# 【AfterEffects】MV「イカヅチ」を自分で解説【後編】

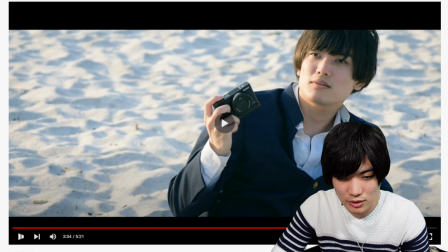[12:15]
このこれ最後
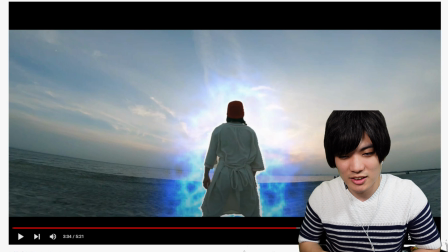[12:20]
元気玉ですね元気玉を貯めるシーンなんだけどよく見ててほしいんですけどね電気玉って多分ものすごいエネルギーを必要としてるんじゃないかなと
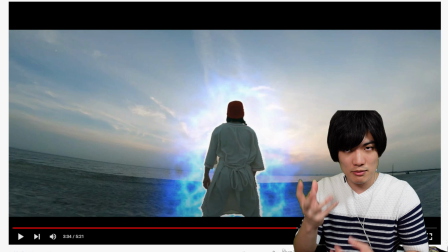[12:33]
僕は思っていまして今まで小細工でなんとかできたレベルじゃないだろうと
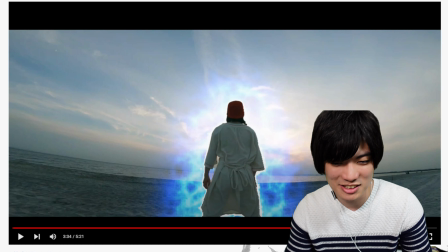[12:42]
とにかく僕をぶち殺したいんだろうなっていう感じがするんでとにかくものすごい強大なパワーを
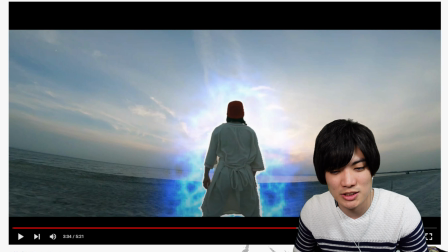[12:50]
必要としてるっぽい感じがしたんでこのオーラを見ててほしいんですけど
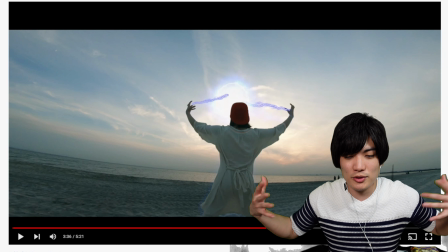[12:57]
ふわーってこのオーラがあったんだけどフワーって
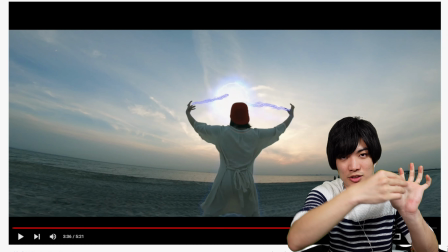[13:03]
自分の体に吸い込まれてそれが手からフワーって稲妻がね出てきてその自分にまとってたオーラさえも
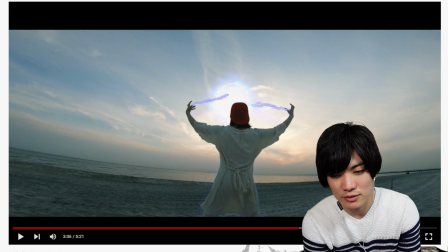[13:11]
使ってこのサンダーボールですね電気玉をブワーっと
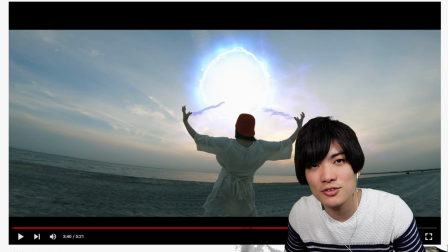[13:19]
ものすごいエネルギーを使って作っているっていう構図なんですけど
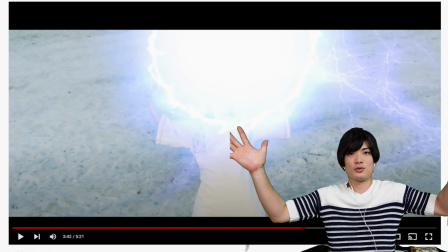[13:28]
すごいでかいんだろうなっていうこんなんだからねまあやっぱ
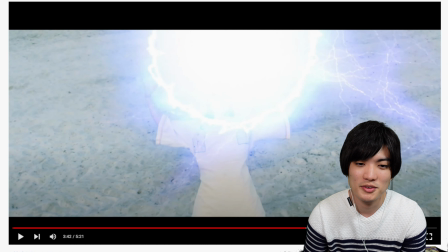[13:36]
このサンダーボールもねよく見てみるとずっと使ってたサンダーボールなんだよね
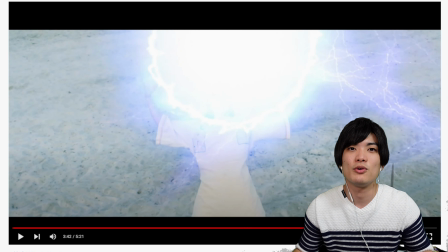[13:42]
単純にあの素材を大きくしてっていう感じだね
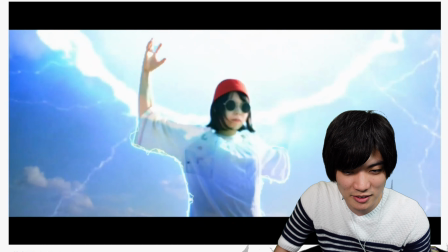[13:48]
ボーっと大きくしてそれを本当に元気玉カノンちゃんドラゴンボールね好きみたいなんで
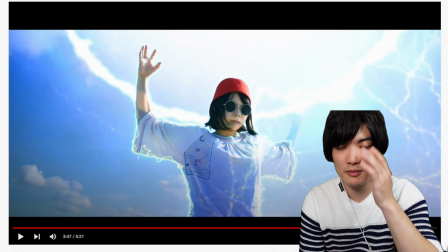[13:56]
ちょっとそういう要素も入れてあげようかなと思って
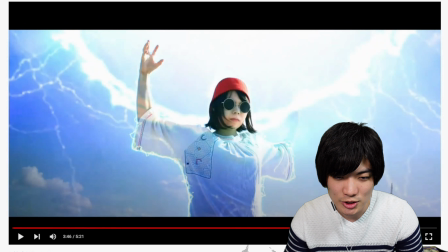[14:03]
まあちょっとねこの飛ぶシーンはね正直あのちょっと
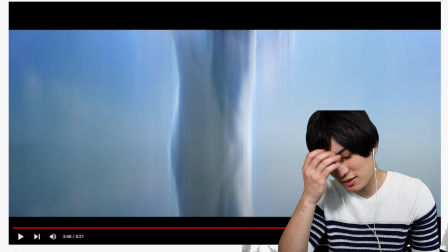[14:11]
なんだろうな若干若干なんだろうなこのフワッ
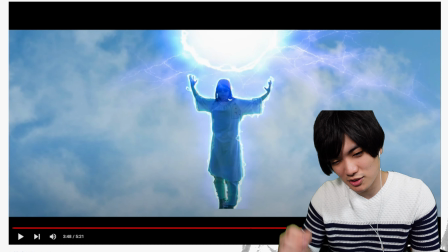[14:17]
飛ぶ時のねこのシーンねこのあのねトラジションでね黒いフワッっていうそのシーンを変えるために
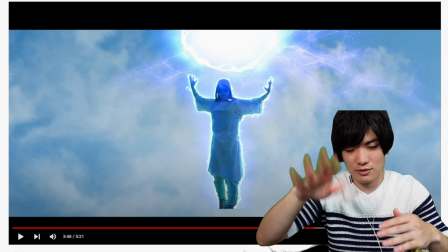[14:25]
黒いこのなんだろうなんか横線が入っちゃうんだよね
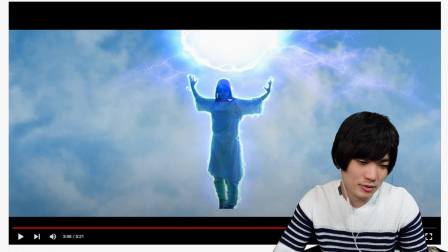[14:33]
これだけちょっと惜しいなと思いつつ今回はアフターエフェクト触って初めて
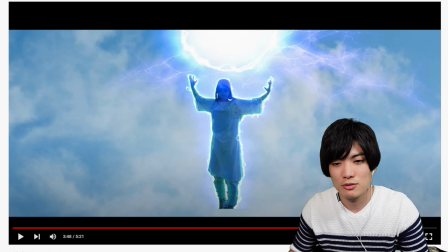[14:40]
作ってみた作品なんでとりあえずこれ完成期にしようとして一応妥協点として次に旧大点ですね持ち込みましたでこれこれね一応フォーカスも
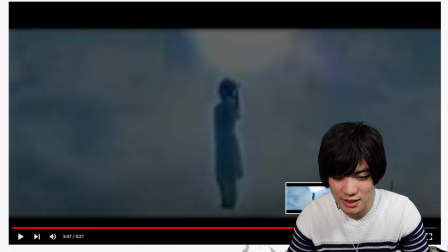[14:56]
ファファっていうのはこれは動画上でフォーカスをつけたんでね若干早いんだよなフォーカスが早いんだよね
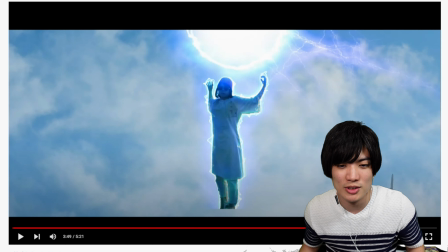[15:05]
あんまりよく見えないっていう風な雰囲気出したかったんだけどね一応でこのサンダーボール電気玉ね電気玉見てれば分かると思うんだけど
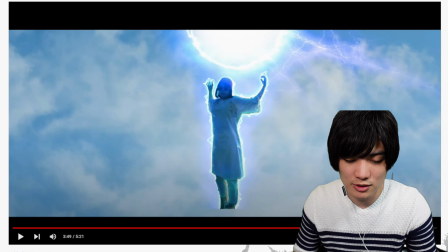[15:15]
これもトラッキングじゃないなこれは電気玉自体を動かしてるかな
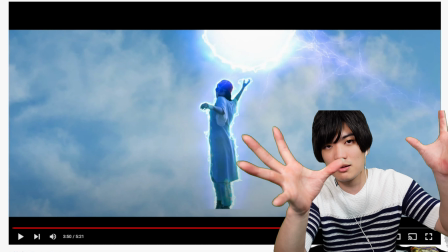[15:22]
うん手に合わせてじゃなくて電気玉自体を移動させて
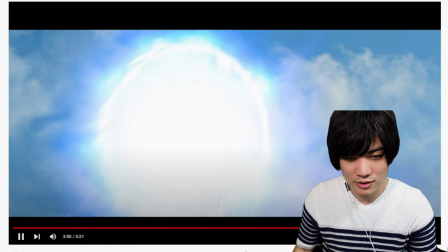[15:28]
そこからこう投げるようなねこれとかさあかっこいいこのシーン
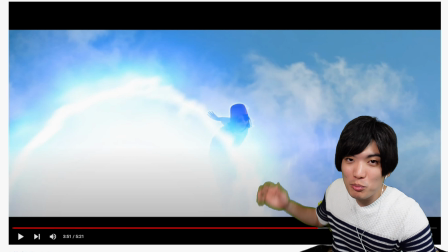[15:40]
ものすごい振り大振りだもんねバシャーンていう
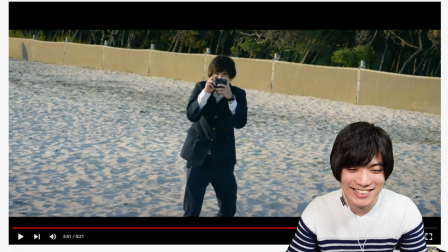[15:46]
かっこいいかのんちゃんかっけーなこれ
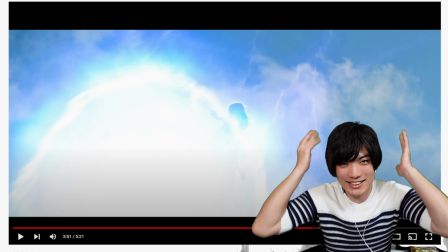[15:50]
かっけーなこれふわーってねかっこよすぎる
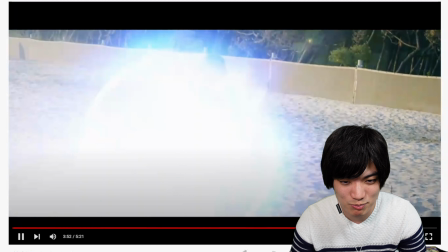[15:56]
うんバシッこれね、これよく見てほしいんですよ、このシーン。
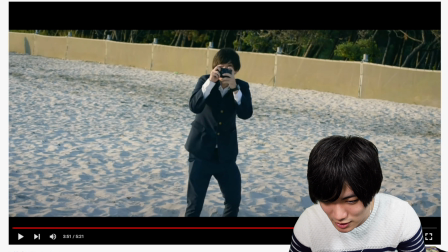[16:02]
これね、これ、これゆっくり、再生速で、あー、ゆっくりできるんだ。
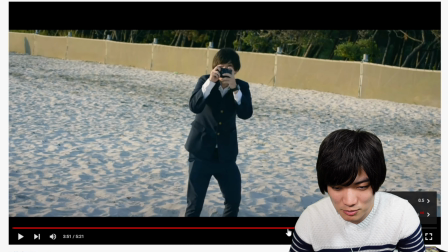[16:10]
これね、ちょっと見ててほしいのよ。
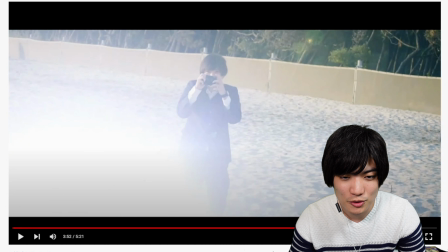[16:17]
これね、この光。